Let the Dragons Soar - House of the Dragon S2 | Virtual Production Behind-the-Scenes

So a buck rig is actually an adaptation of what we call a motion base
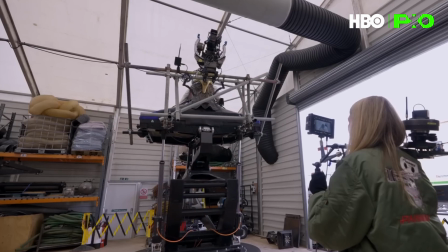0:18 rig and a motion base is a platform which moves with a data feed driven by a piece of software.
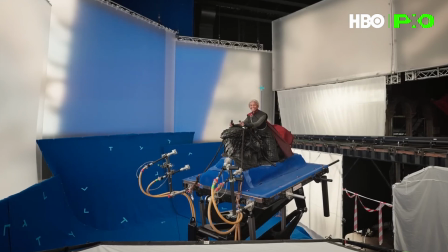0:24 The motion base is normally hydraulic or motorized. A buck rig is just an adaptation of that really.
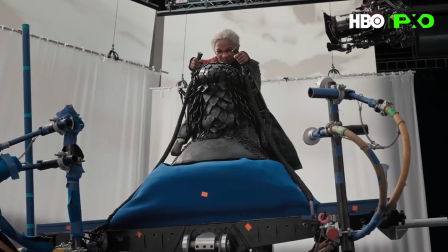0:30 So a buck rig is designed to take a rider, it might be a horse or it could be a vehicle like a motorbike but in this context it's for riding a dragon.
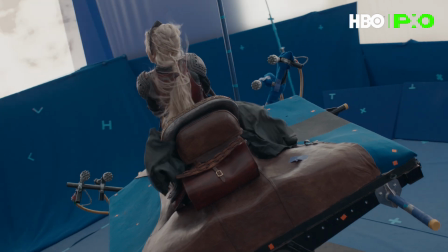0:39 The buck rig is made so that it favors the roll movement you know dragons bank a lot like birds so
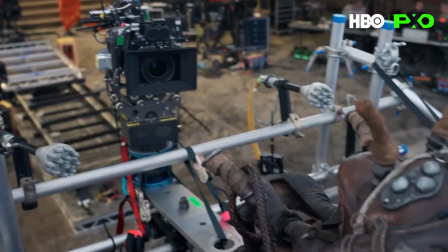0:45 knowing that knowing how they built the buck rig and that it's a form of a motion base we knew that it's something that we could build into the system that we had to
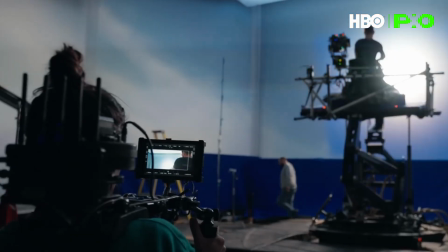0:52 take previous there's sort of an art to it in terms of we don't want to be too destructive of the animation we're very mindful of that the whole reason why we got the
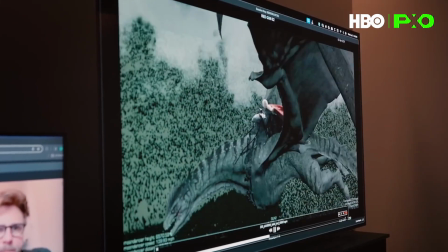1:00 animators in early was so that that animation would transpose through the pipeline from production all the way to post. In terms of the dragon photography, one of our mantras is that fantasy only really works if you ground it in reality.
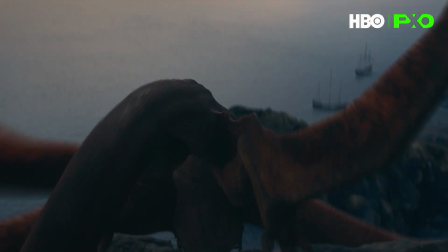1:16 If you come up with a camera language, a shooting language, and I was looking to things like Top Gun Maverick, we had methodology-wise two types of cameras we wanted to establish, which was dragon-mounted camera for the coverage on people.
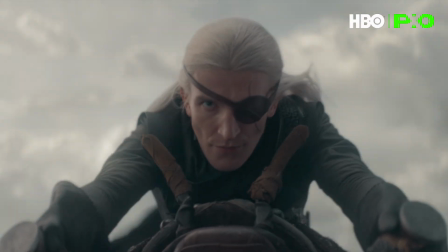1:28 Imagining that we were actually strapping a camera mount to the dragon in order to capture the performance of the rider, or dragon to dragon. So it's like the camera operator would be on a dragon somewhere near the dragon.
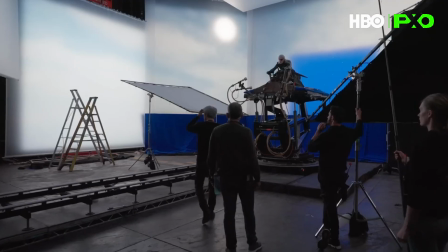1:39 We have X number of shots that we need to achieve because it's a very expensive setup to have the buck there and the motion control.
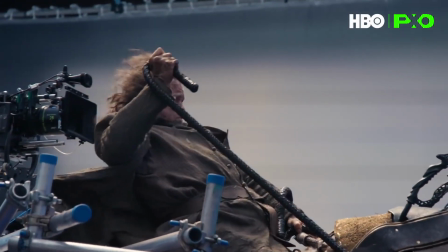1:45 And we have to get like five setups a day. If you don't go in there with a plan and execute that plan and visualize that plan for them so they understand, then the whole thing just starts to unravel. They start to reimagine the shot because it doesn't look like how they imagined and they lose confidence. Let's just go in and get some coverage of it or try something else. And then the plan is just gone. so having this where it's just like we've got these many shots to do today roll cameras and then you see on your monitors that it looks like the previous that we've done or the storyboards or whatever you know that just reinforces the plan the dp accepts
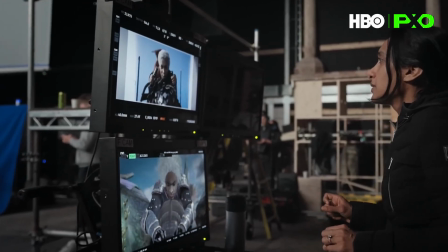2:17 it the director accepts it there's a confidence and we've got it move on next one motion
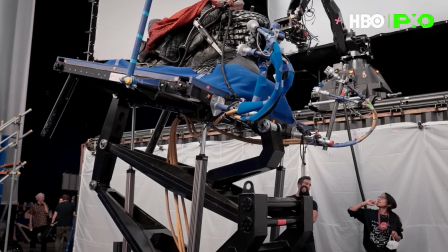2:24 control is using data to control a camera on a robot head which allows you to do things like perspective only moves so for example if there's a big cg shot and you don't have the space to
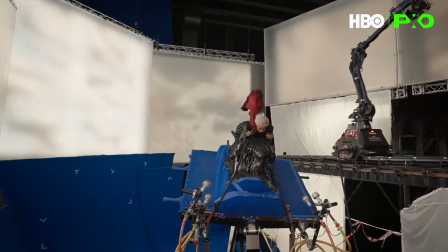2:36 do it you film the actor in perspective only you shoot the element for reprojection on the cg camera later on in post motion control gives you the benefits of being able to rerun shots program moves in already the vfx the buck rig in this instance the main reason for it is obviously to
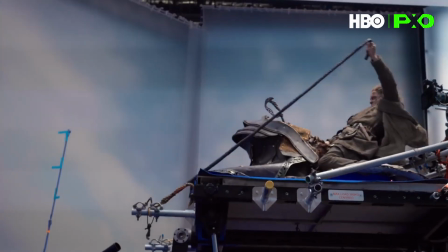2:52 give the performance for the actor so you can throw them around there's
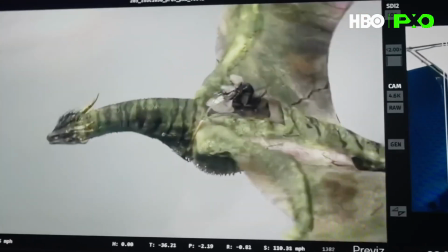2:57 a lot we can do to prepare i remember the conversations with Tom Horton early on. If you give us the prep time and you give us all the significant testing time and you let us amalgamate with pre-vis enough, we can do this. There's a big difference between animating in a pre-vis scene or a 3D for the scene and then having it work in the real world on a huge mechanical rig.
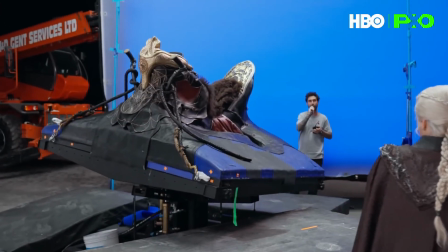3:21 Certainly on season one, they had a buck but not motion control cameras. The cameras were kind of crane operated.
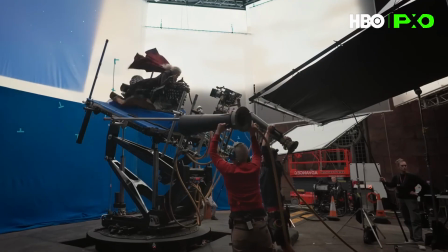3:27 The biggest problem we had, they had framed pretty close on someone It's like, you know, what's this person thinking?
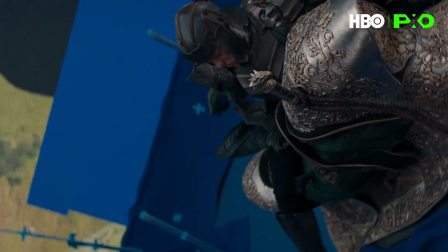3:33 And then you're stuck with a frame of a dragon rider with some wind, but not a lot, and just sky behind them.
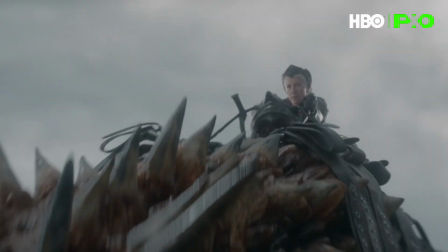3:39 We did try and kind of keep everything pulled out.
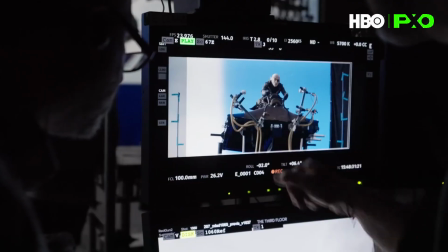3:42 But on the ones where directors did insist on going very close up, we actually ended up pulling a lot of those out, widening the cameras,
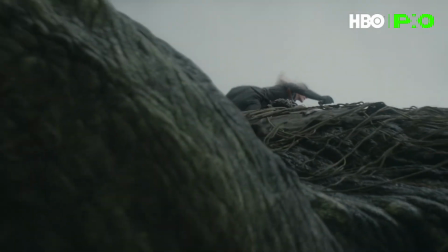3:49 doing CG replacements on bodies in order to get some of that camera movement, get some of that dynamic feel,
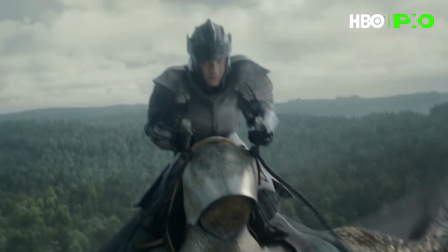3:57 to see a little piece of dragon or a piece of wing or something. every extra one of those elements takes you one step out of being stuck in a studio with rear projection. I think rear projection was the way Ryan kind of described how he felt about those shots and I completely agree they're very hard to make look authentic.